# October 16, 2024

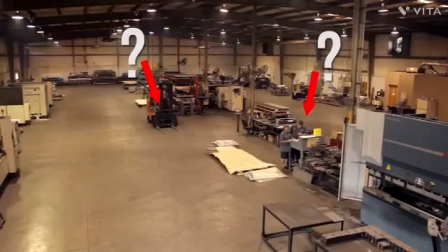[8:19]
You want to use all of these steps we just talked about to draw your audience towards the subject. But if the audience doesn't even know what the subject is, then you've completely failed in what you were trying to do.
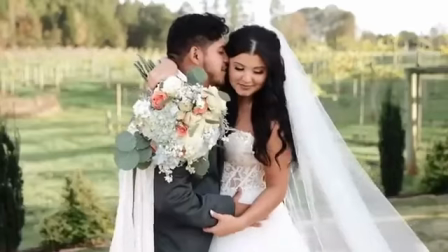[8:30]
And having a dominant subject doesn't mean that you can't do a wide-angle shot and have to be close up on their face.
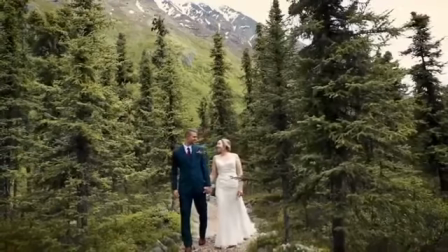[8:38]
It just means that when an audience looks at an image, they need to know exactly where their eyes need to go.
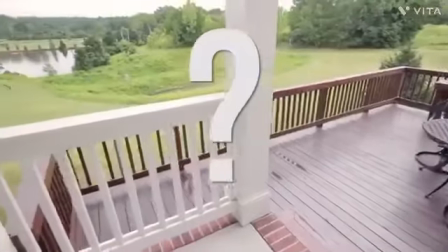[8:44]
They need to know exactly what they're supposed to be looking at. First thing is to fill the frame.
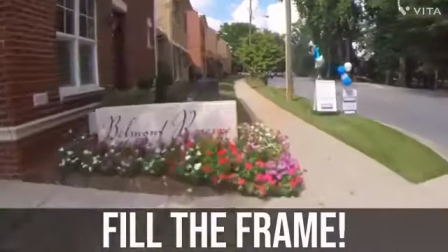[8:50]
Way too often people have empty space that is unnecessary. Now, some people will say, oh, it's artistic. No, it's not. It's distracting. You can be artsy and not distracting.
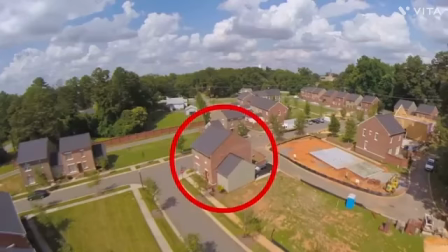[9:02]
Having this as your main subject, but this is in your frame, this is not artsy.
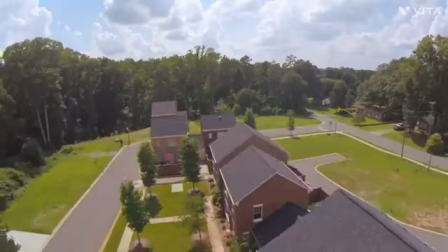[9:08]
This is sloppy. And most of the time, it's just a simple mistake, and they don't fully fill the frame.
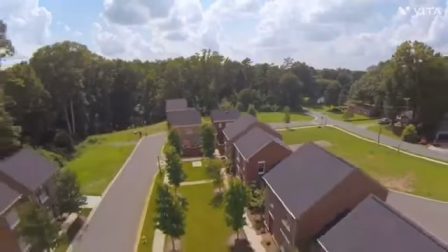[9:15]
So please, fill the frame and get rid of all unnecessary dead space. Number 2 is when you fill the frame, fill it with things that aren't distracting.
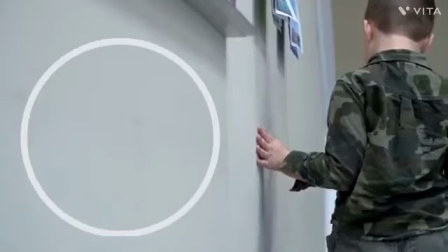[9:25]
If we have lots of empty dead space, I would frame it so that you remove some of the dead space.
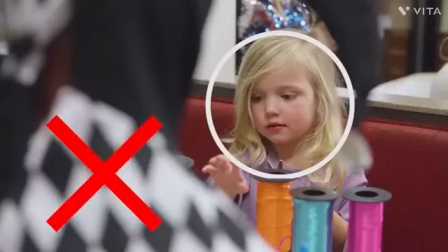[9:31]
But if you needed to actually fill that frame, if we add something really bright or with movement that's going to be distracting, our audience is going to be confused.
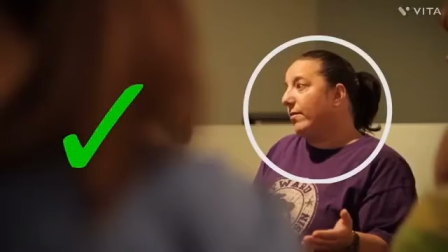[9:40]
We have a dominant subject by shooting at a lower aperture,
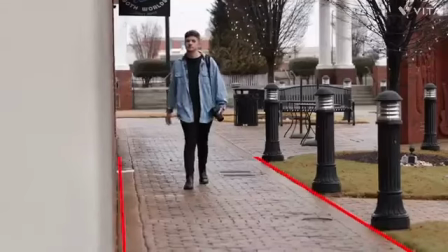[9:44]
using symmetry and leading lines to bring attention to our subject and removing all dead space in the frame.
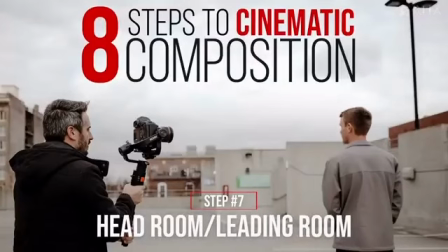[9:51]
Number 7 is headroom or leading room. Have you ever heard the filmmaking phrase, hey, give them some breathing room? This is what they mean. First is headroom. This is the space from the top of the frame to the top of your subject's head.
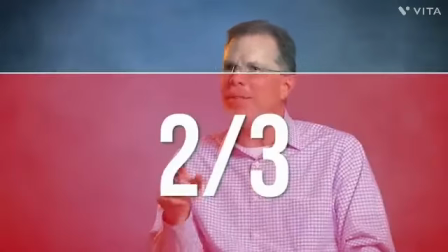[10:06]
In an interview, you typically want to have your subject's eyes about 2/3 from the top of the frame, and this means that you want to have some room above their head.
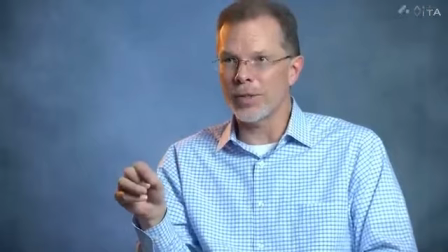[10:15]
You don't want their head to be all the way at the top of the frame, and on the flip side, you don't want there to be tons of empty space above their head. Now, there isn't a hard and fast rule to this because all interviews are different, and I've had interviews with people with giant hair, and so you have to determine if you want to have all of the hair in the frame or cut off some of the hair,
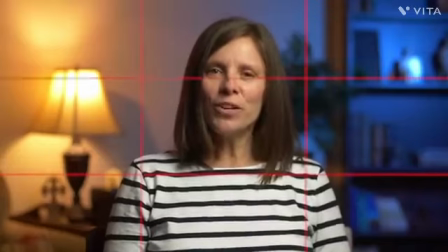[10:35]
but it's best to keep their eyes on the top line in the rule of thirds.
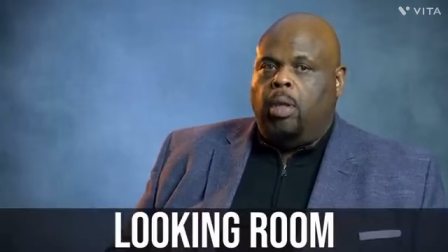[10:40]
Now, leading room or looking room is the exact same thing, except it's with the direction your subject is looking. Whatever way they are looking, you want to give them looking room.
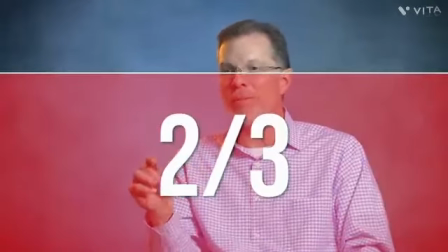[10:51]
And just like with headroom, having their eyes about 2/3 of the frame, you would want to give your subject about 2/3 of the frame to look into.
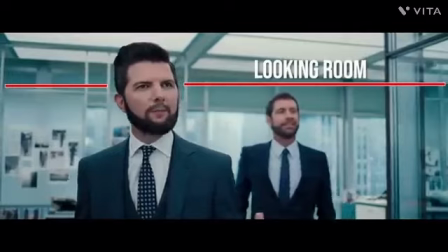[10:59]
The basic rule is you want more room in front of your subject than behind them. And this is why with a lot of interviews, whatever way your subject is facing, they will place their eyes on the corresponding intersecting point on the rule of thirds. This will give them the perfect headroom and leading room. And of course, this doesn't have to be with interviews.
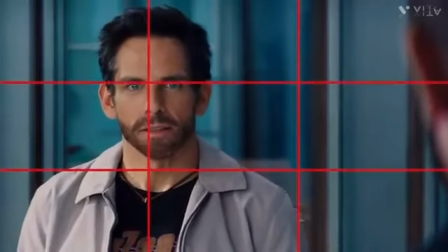[11:22]
Any shot or conversation that takes place, you want to give them headroom and looking room. And you would also want to do this when your subject is moving. You want to anticipate the movement without just reacting to it.
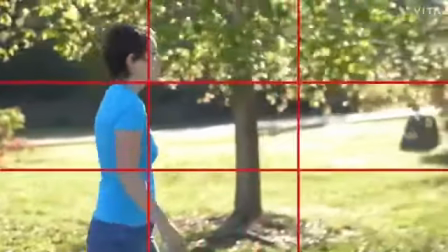[11:35]
If a subject moves, you want to move with them with the same amount of looking room as if you weren't moving.
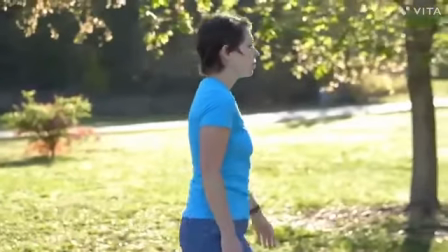[11:41]
You wouldn't want to react late and it look like the subject is almost pushing the frame or forcing the movement. Leading room and headroom should always be used unless number 8 is actually one of my favorites,
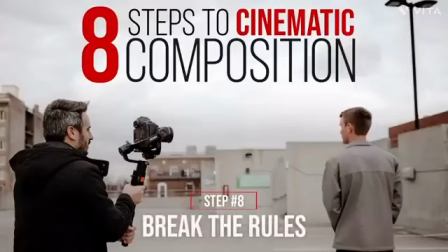[11:56]
and it is to break the rules. And I know we just talked about how important it is to keep some of these rules, and I'm not saying to break them for no reason, but it is very cinematic to break the rules for a specific purpose.
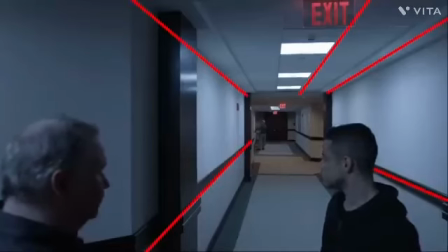[12:12]
Now, each of these rules communicates something. So to break the rules will also communicate something else. So if you break the rule, make sure it is communicating what you intended it to communicate.
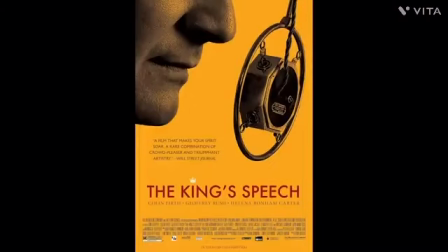[12:25]
The King's Speech is a perfect example.
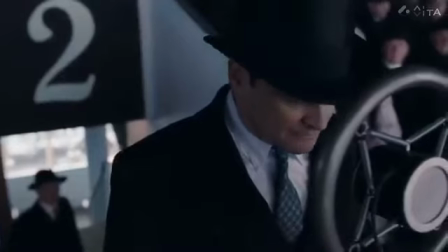[12:28]
It's about a man who is soon to become king, but he has a stutter.
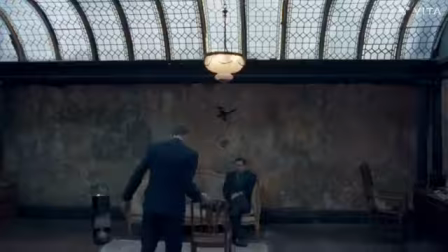[12:33]
This person, who should be the most powerful person in the film, he should be in the center of the frame and dominate every scene he's about to be king,
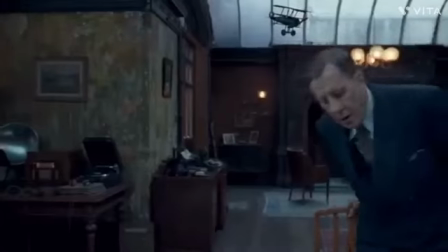[12:40]
is so scared to death when he meets his speech therapist. And this is because he's embarrassed by what he has.
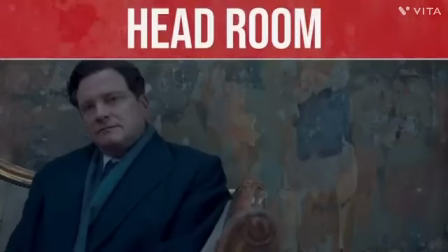[12:48]
They purposefully film him with a crazy amount of headroom to show just how small and insignificant he feels.
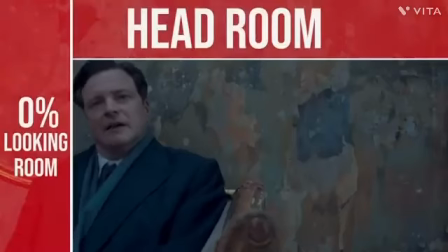[12:55]
Then whenever they have a conversation, they give him no looking room at all to, again, give us the feeling of awkwardness.
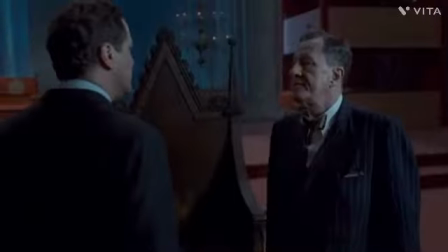[13:04]
When he finally gains the courage, they give him looking room and they give him headroom to show that everything is back to normal.
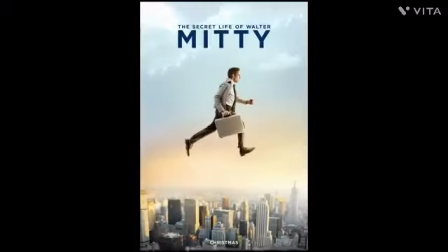[13:12]
This rule was broken purposefully. One of my favorite films when it comes to composition is The Secret Life of Walter Mitty.
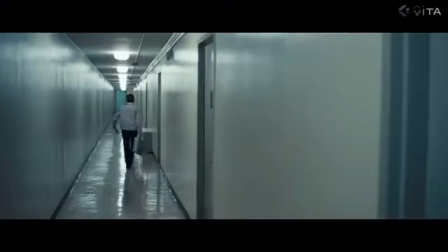[13:20]
Starting out, our main character is depressed and he's a loser, and at the beginning of the film, they almost frame him out of the shot,
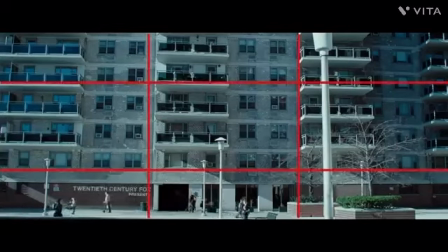[13:28]
breaking the rule of thirds by placing him at the very bottom or at the very edge of the screen.
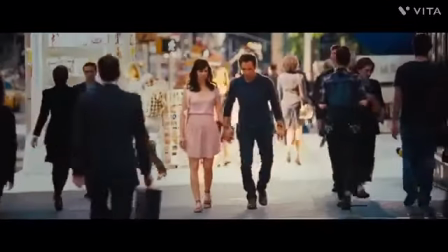[13:34]
But at the end of the film, our hero is placed in the center to show progression, is to show his character development,
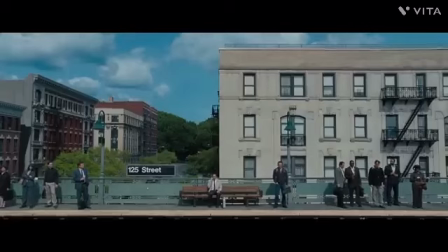[13:41]
and the contrast of these two shots is crazy, and all of it communicates a message. So as you can see, composition isn't just one step or one simple thing you can do.
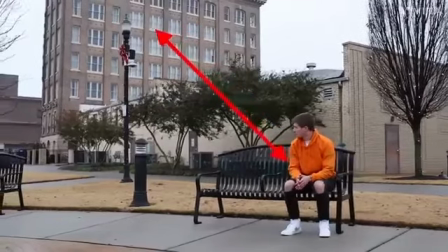[13:53]
It's a series of steps that bring the audience's attention to our main subject, because that is our goal,
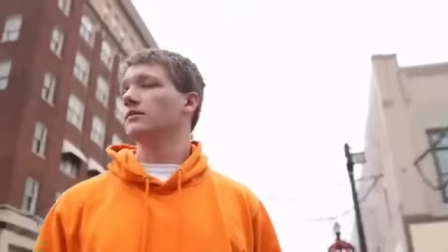[14:00]
to show our audience exactly where we want them to look by having the most pleasing looking image and the most cinematic. But also, like we just showed you, sticking to the rules 100% can ruin creativity. And just like with all rules, they can be broken, but they must have a reason to be broken.
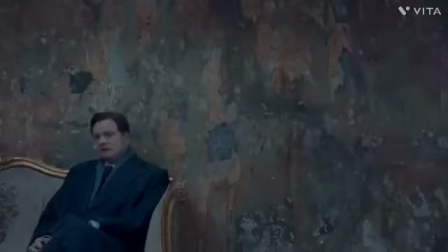[14:19]
If our subject was framed like this, but he had his life completely in order, it would feel distracting and unnecessary.
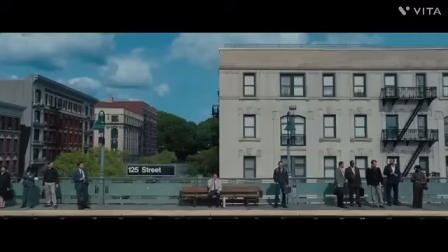[14:26]
So every single shot tells a story. Where you place your subject in the frame tells a story. Be purposeful with your composition, and by taking these 8 steps, you are guaranteed to boost the production value of your projects and achieve cinematic results. So I hope that this video has really helped you guys out.
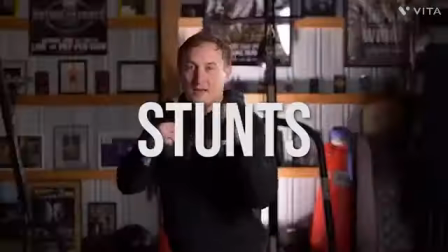[14:44]
Again, if you'd like to learn every single aspect of filmmaking, be sure to check out our website at tomorrowsfilmmakers.com.
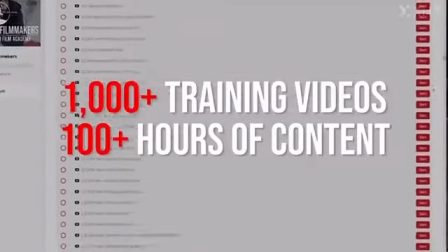[14:51]
We have over 1,000 training videos and over 100 hours of content on every single filmmaking subject that you can imagine.
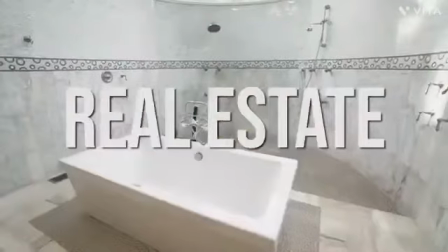[14:58]
And if you want to go into the production side with weddings, real estate, music videos, commercials, we teach all about that.
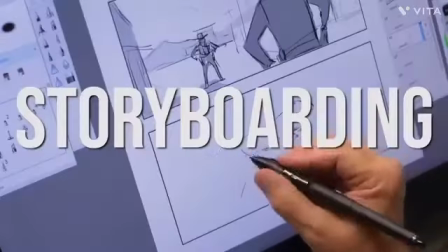[15:05]
If you want to go more into the narrative side with directing, storyboarding, acting, we teach all of those as well. And like I said at the beginning, we have successfully been selling this course with an $800 price tag for years,
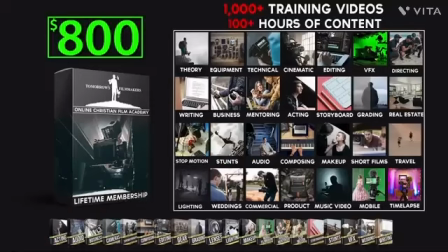[15:18]
but for a limited time, we are offering it to you guys for only $97. And again, I'm not joking. Our award-winning $800 online film course is only $97. To learn more, click the link in the description below and learn all the skills that you need to succeed.